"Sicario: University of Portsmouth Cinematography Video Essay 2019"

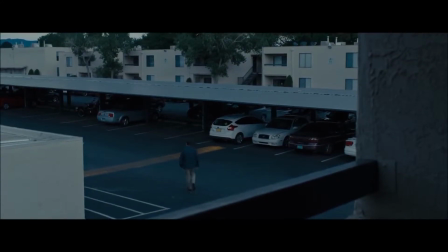The beast is here. It breathes, it moves, but it lurks and waits until everything is glued to the ground.
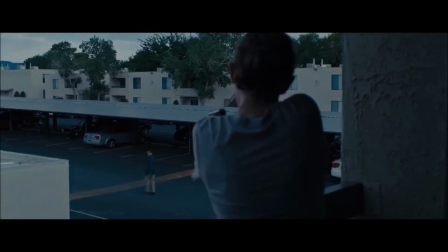This is Sicario.
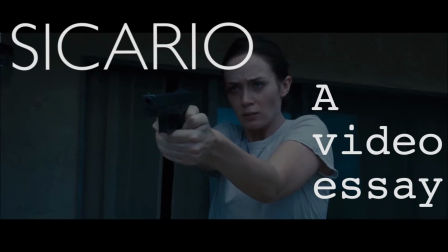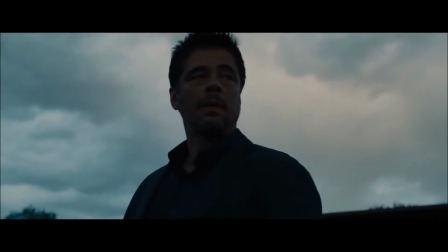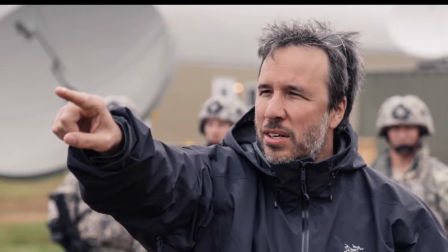Sicario is a 2015 crime thriller directed by Denis Villeneuve, and it has Roger Deakins as its cinematographer.
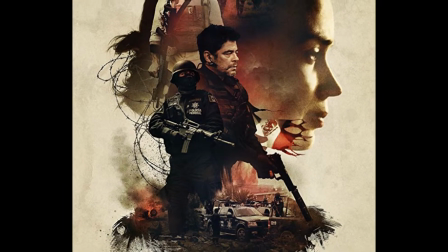The film follows the story of an idealistic FBI agent who is enlisted by a government task
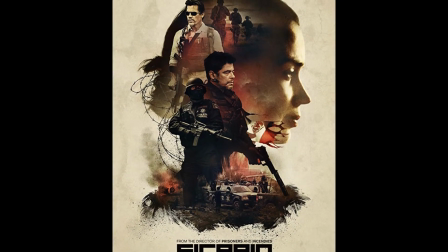force to aid in the escalating war against drugs at the border area between the US and Mexico.
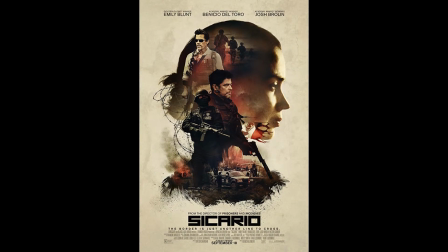In this video essay, I will be analyzing a scene close to the end of the movie in which Alejandro,
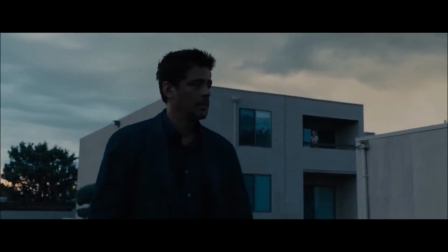played by Benicio del Toro, forces a police officer to pull over a jefe and hijacks his vehicle afterwards.
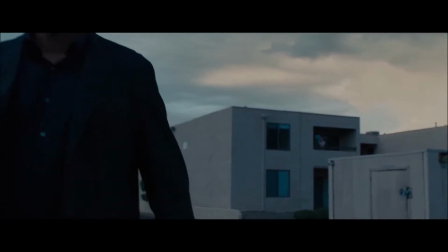Sicario developed its image during the pre-production stage by drawing inspiration from the work of Alex Webb, an American photographer.
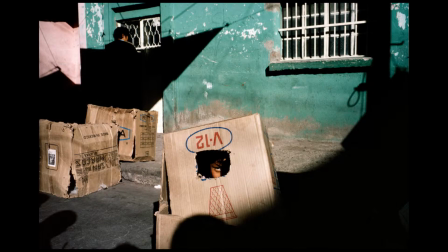Webb's colorful portrayal of grim-toned places and people is what gives both his photographs and the look of Sicario their distinctiveness.
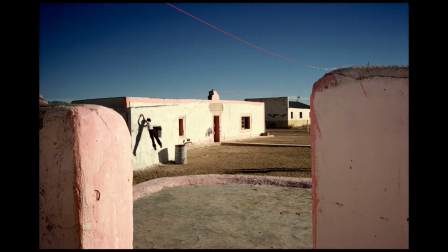Cinematographer Roger Deakins mentions how he visualized frames and scenes using Webb's photography,
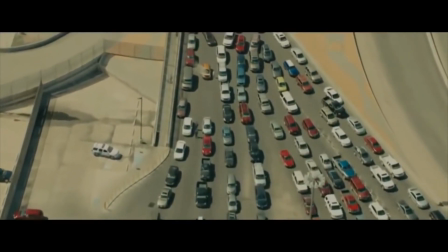which he says helped the film be more real and gritty in a colorful way, composing stark contrast between the US and Mexican border,
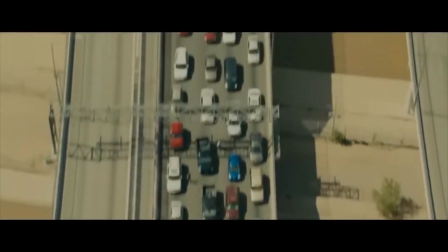for example, with the US side being mostly grayscale, while the Mexican side offers vibrant homes, albeit with gruesome backstories.
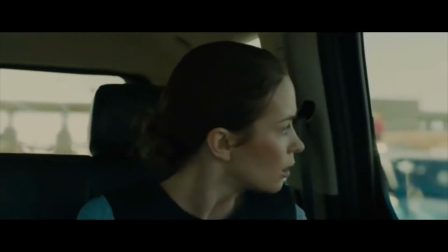These visuals fit perfectly into Roger Deakins' philosophy when it comes to cinematography,
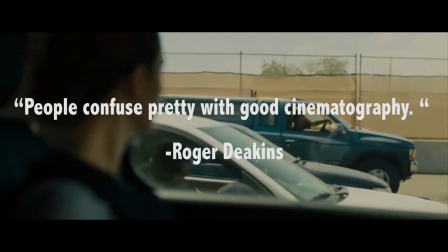as one can infer from his quote, "People confuse pretty with good cinematography."
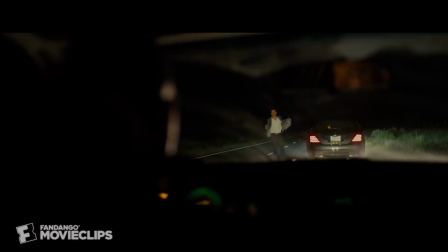As the task force advances through a tunnel on the trail of a drug cartel, Kate Mesa, played by Emily Blunt,
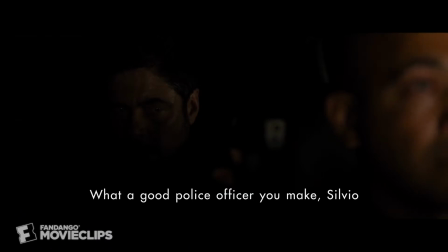witnesses Alejandro illegally kidnapping a corrupt police officer, and he drives away to settle his personal score with the cartel's boss.
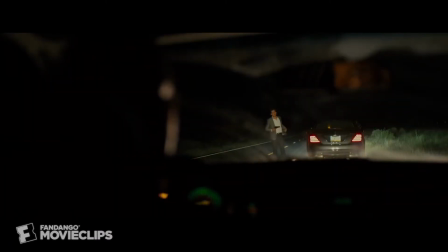This sequence captures the feeling and overall concept of the film perfectly, as it is the beginning of its climax, and pays off most of its build-up elements up to that point.
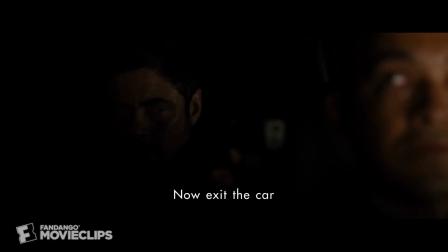Alejandro forces the corrupt cop Silvio into pulling the jefe over, and the camera gets stuck on Silvio, portraying his paralysis through a tight frame.
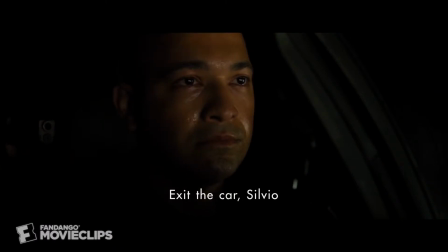The film rarely uses close-ups of this extremity, and frames where the background is void of detail. The subject is lit using a single key light, motivated by the lights of the police vehicle. We clearly see that the entirety of this character's being is under pressure.
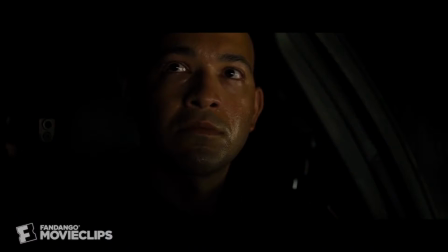This is also reinforced by the muzzle of a pistol lurking in the left corner of the frame. I found it quite interesting to see that the gun is placed on the left third of the frame,
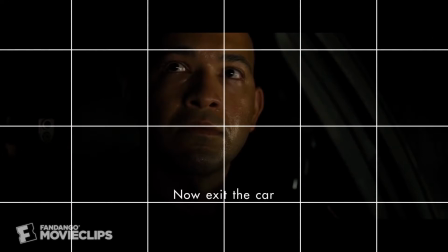as if it is pushing Silvio out of his ideal position, again adding more to the uneasiness.
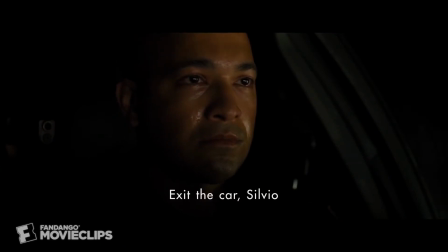The depth of field is also quite shallow, which helps our subject pop. This shot is one side of the beast that is Sicario. We see the distress, we see the liar being forced to lie, and the utter desperation.
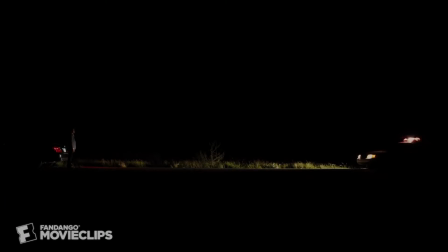While Sicario mostly employs wide shots to convey the brutal truth, this extreme wide contrasts its preceding shot by shrouding our main characters with darkness, creating ambiguity and tension, but this time by hiding emotions and the impending doom.
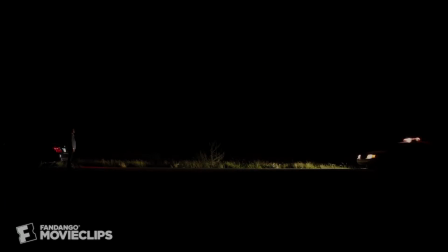The framing causes all of the actors and set pieces to become dwarfed and surrounded by the darkness, another metaphor for the beast starting to reveal itself. The camera is static, which gives room for the viewer to look around for clues in the frame to determine what is about to happen.
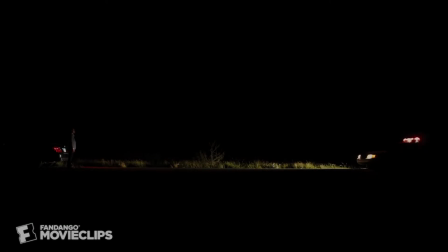Unfortunately, there isn't much to be seen, as we can barely see Silvio coming out of the car, while the frustrated jefe awaits his ambiguous fate.
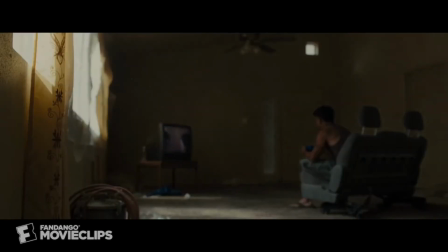Roger Deakins loves his wides. In Sicario, every wide shot is a turning point.
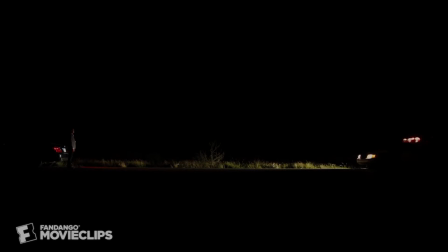Here, this wide is the last stop before the action unfolds. The distance between the two subjects is almost creating an arena where the action must occur. But with the darkness obstructing many parts of the frame, it is hard both for the jefe and the audience to determine what's going to go down. Using mostly practical light, the shot is grounded in reality.
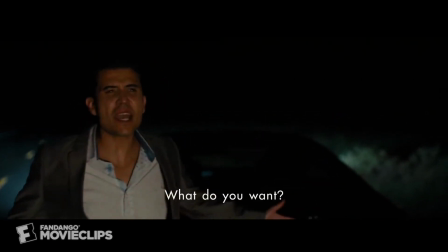Multiple hotspots on the actors' faces create a hard light feeling, even though they lack eye or nose shadows.
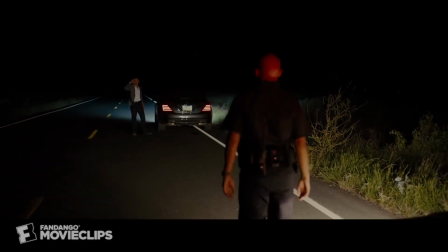As Silvio starts moving towards the jefe, the camera moves, for the first time, tightening the two characters. We also fully see both of our characters' bodies.
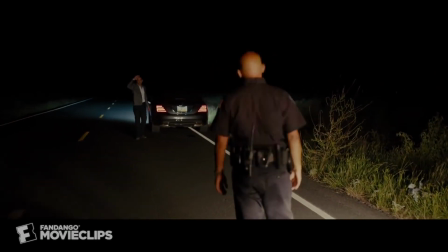Using Silvio's walk as motivation, the framing continues the uneasy, being watched feeling as Alejandro stays in the shadows behind a police car. Silvio is being backlit by his police lights, and there's a tiny field that illuminates his clothes and face, again contributing to Roger Deakins' natural lit feeling.
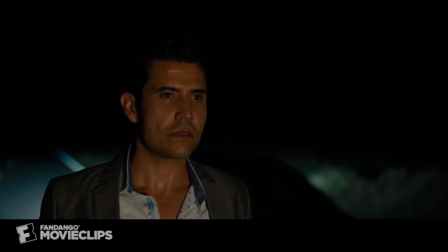The same rim light that illuminates Silvio is used to light the jefe. This symbolizes the current state of these two characters. The jefe is evenly lit. He is exposed and vulnerable. Silvio, on the other hand, is shrouded in darkness.
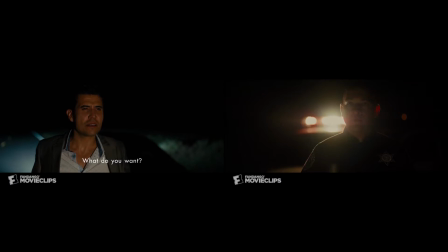His uniform, which symbolizes power and authority, is contrasted by this choice in lighting. An interesting lensing and lighting detail is a red bokeh to Silvio's screen right.
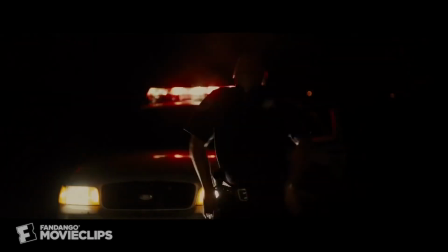This is in fact Alejandro, using the flashing red lights as disguise.
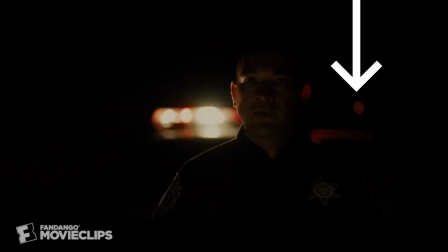By scaling Alejandro in the frame in such a way so that he becomes the same size of a police light is a very, very clever move, as it hides the character in plain sight, hiding him from both the Jefe and the audience.
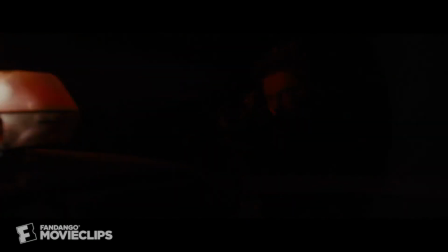This shot proves how Roger Deakins and Denis Villeneuve masterfully crafted each shot.
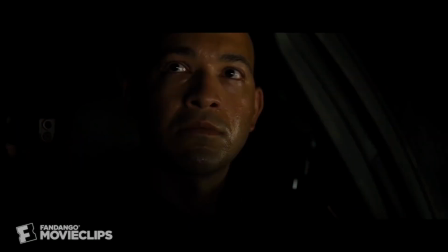Mids and close-ups hide, while wides reveal.
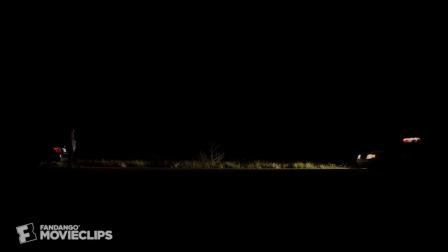We are able to read our character's emotions, but there's always something in the corner of the frame hiding in the shallow depth of field.
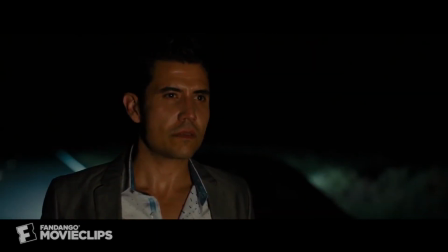And it always manages to catch us by surprise, every time.
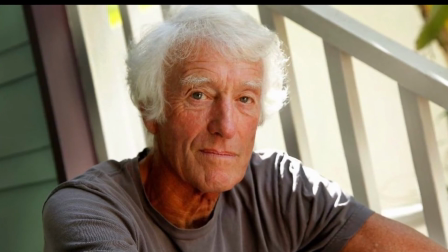This flows really well with Deakins' mindset, as he states that cinematography and the director's vision should always go visibly together,
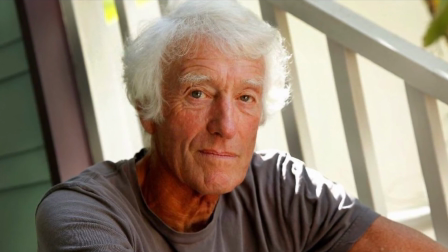crafting a finer film and story in the process.
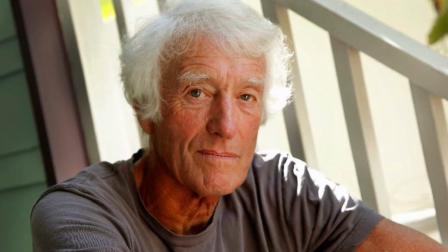He also strongly believes that no shot should draw attention to itself and flow together after one another smoothly. Even though there are definitely some shots that draw attention to themselves, this is because they display outstanding cinematography skills, and not because they are distracting in any way.
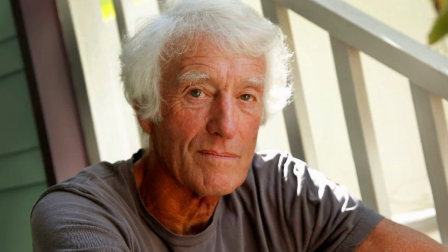We can get a better understanding of Roger Deakins' standpoint regarding the transparency of cinematography by looking at a quote of his.
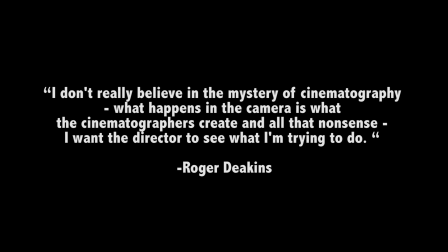"I don't really believe in the mystery of cinematography. What happens in the camera is what the cinematographers create and all that nonsense. I want the director to see what I'm trying to do." End quote.
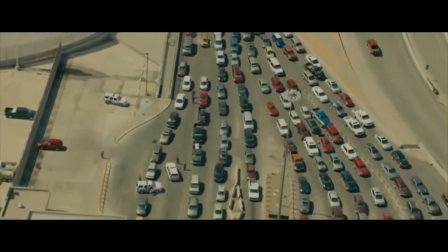Sicario is definitely a modern masterpiece, and it deserves its place in history thanks to its subtle but effective use of cinematic techniques.
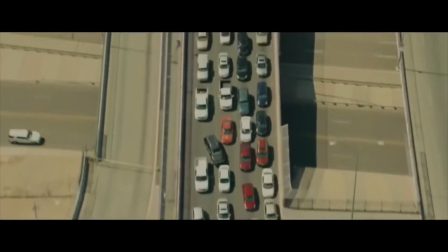By staying transparent to the director,
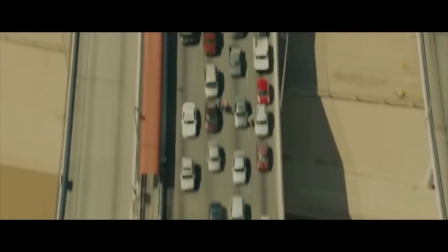the cinematography of Sicario transcends the running time of the film and stays with the audience with its colors, lights, and images.
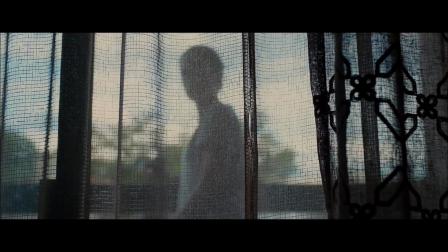Thank you very much. This is Image Etanolo, signing out.